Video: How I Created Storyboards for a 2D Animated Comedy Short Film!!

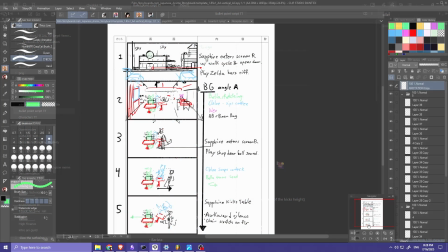(4:09)
We're going to just put a little pin in that, and we will come back to that later. Alrighty, with the screenplay knocked out and the dialogue locked in,
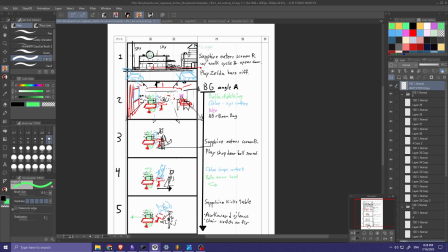(4:18)
I decided to make a more refined version of the storyboards,
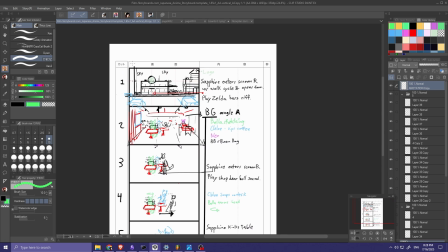(4:22)
which I'm going to actually refer to as layout. Yeah, we're going to write it up there at the top of the sheet because that'd be fun.
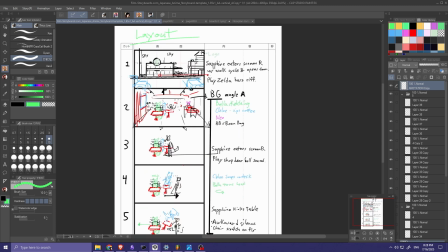(4:32)
Now, layout can mean different things for different productions, you know, depending on what studio or what person is making it can depend on what that might mean. Some productions have more detailed drawings for what they would refer to as the layout step in the production pipeline.
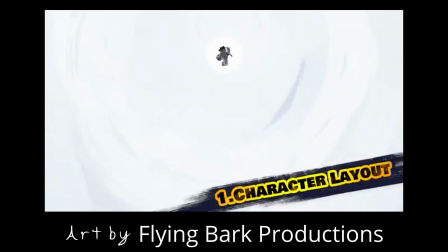(4:50)
I'll put an example on screen right now of a cut from Lego Monkey Kid where you can see this.
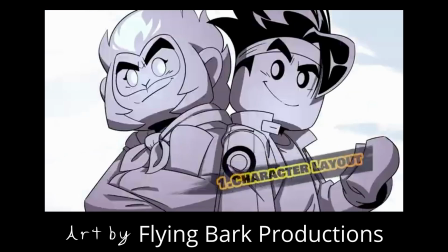(4:56)
You see the drawings are pretty detailed basically final for the frames that are drawn,
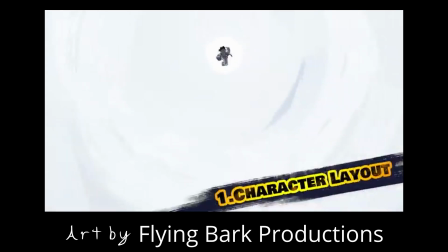(5:01)
and it shows the positioning of the characters that will later be animated.
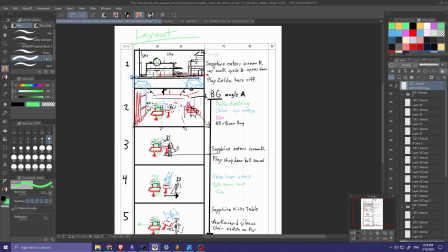(5:06)
Now, back to my project. Even though these storyboards are rougher than that, I'm still going to refer to it as a layout. And the reason for that is because these are actually the final sort of positioning and composition of the film.
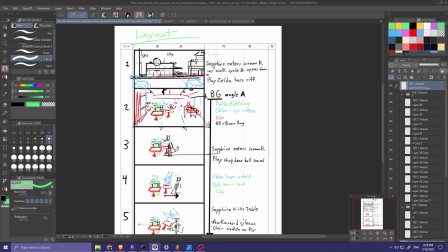(5:23)
I'm going to go straight. I'm just going to blow these little pictures up, and I'm going to animate right over them. Because I actually put in all that thought up front and committed and nailed down where everything is,
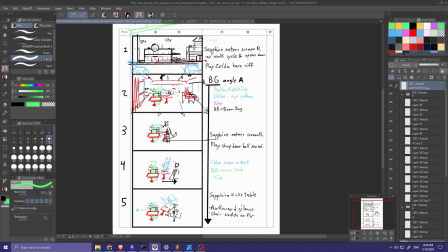(5:35)
I'm going to call this the layout. Now, if you are an extremely astute viewer, you may notice,
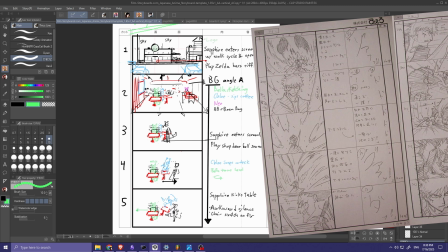(5:44)
the format of your storyboards look eerily similar to the storyboards from Bleach that I showed you earlier.
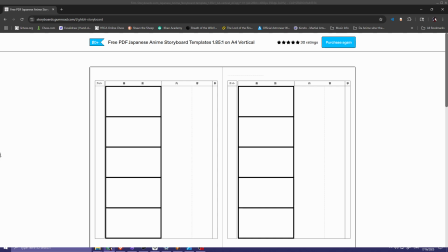(5:51)
And you would be correct, because I actually just downloaded a generic anime storyboard template. Now, I think it's really important to say the
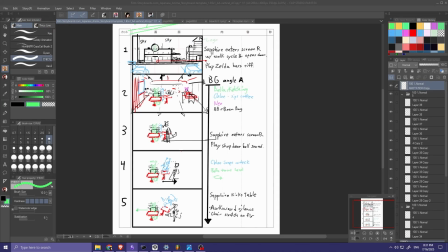(6:01)
reason for that is I just wanted some structure to kind of latch on to and help me out here. You don't have to storyboard like this by any means, especially if you're going solo like me. I don't have anyone at the moment to help me with the visuals, so I'm really only communicating with my future self.
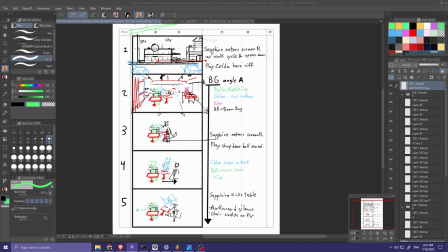(6:20)
I do see why having a standardized storyboard would be very useful, because, you know, over in the anime industry, at this point, it is tradition that has been going on for decades, which means the communication aspect is easier. But yeah, if you're just making your own films, don't stress about doing a template,
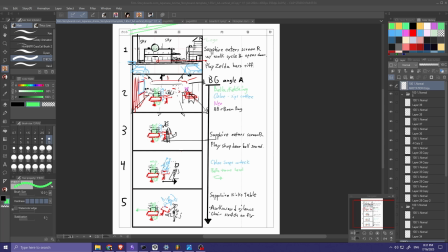(6:39)
but I wanted just a little something for me to latch on to. And it's worked out quite nice. I just think it's important to explain why I'm doing something, especially if it's something like a template or a format that I am conforming to.
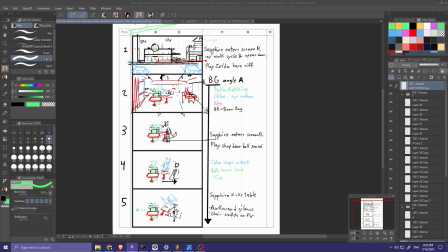(6:55)
That said, I am quite liking this structure. It has a really distinct verticality to it that, you know, if you just kind of put a bunch of sticky notes on your wall or little index cards, you might not line them up like this, but I really like it. And the reason for that is because if you just kind of look up and down,
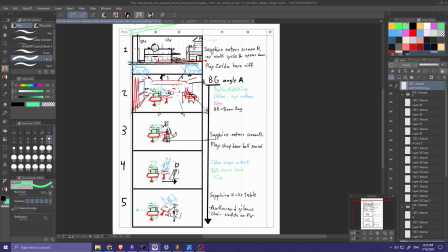(7:14)
you can really see how these shots will relate to each other or transition into each other.
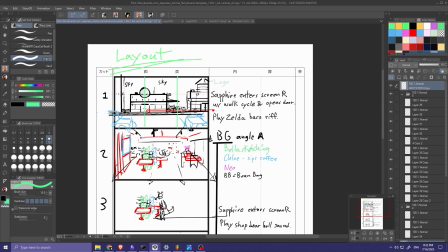(7:20)
So for example, right here, I got a little bit of nice rule of thirds for the composition, making this the focal point, and the door of the coffee shop building right here, another focal point.
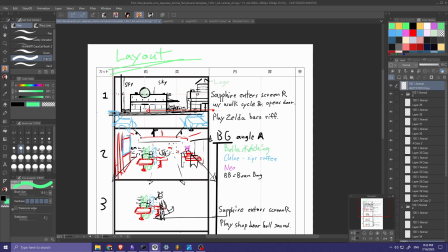(7:34)
As well, there's a character who will be walking screen right to screen left, and so this sort of left third is the focal point of this shot. Then, as I can just glance down here and be like, ah, yes, cool. This character, who's the main character who is sketching inside of the coffee shop,
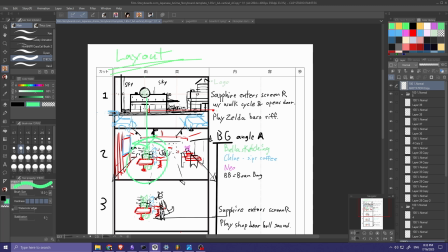(7:51)
is in roughly the same spot that the audience's eyes have been directed to focus, which means they are now the focal point.
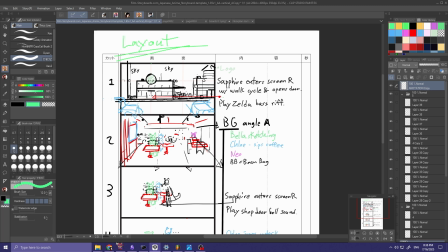(7:58)
All right, real quick to translate for anyone in my audience who is not bilingual, specifically speaking English and Japanese,
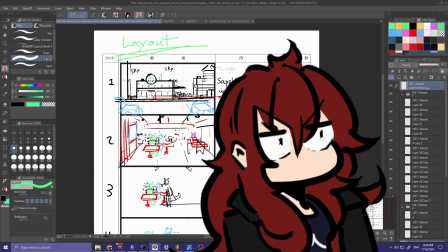(8:05)
which I think is everyone if I'm not mistaken. Just the symbols at the top.
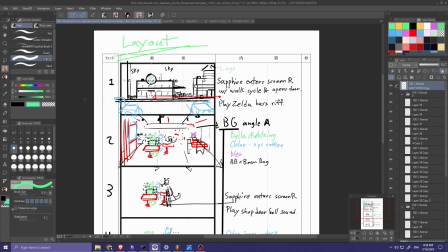(8:11)
This is kato, which is just cut. You know, this denotes the order that the scene is.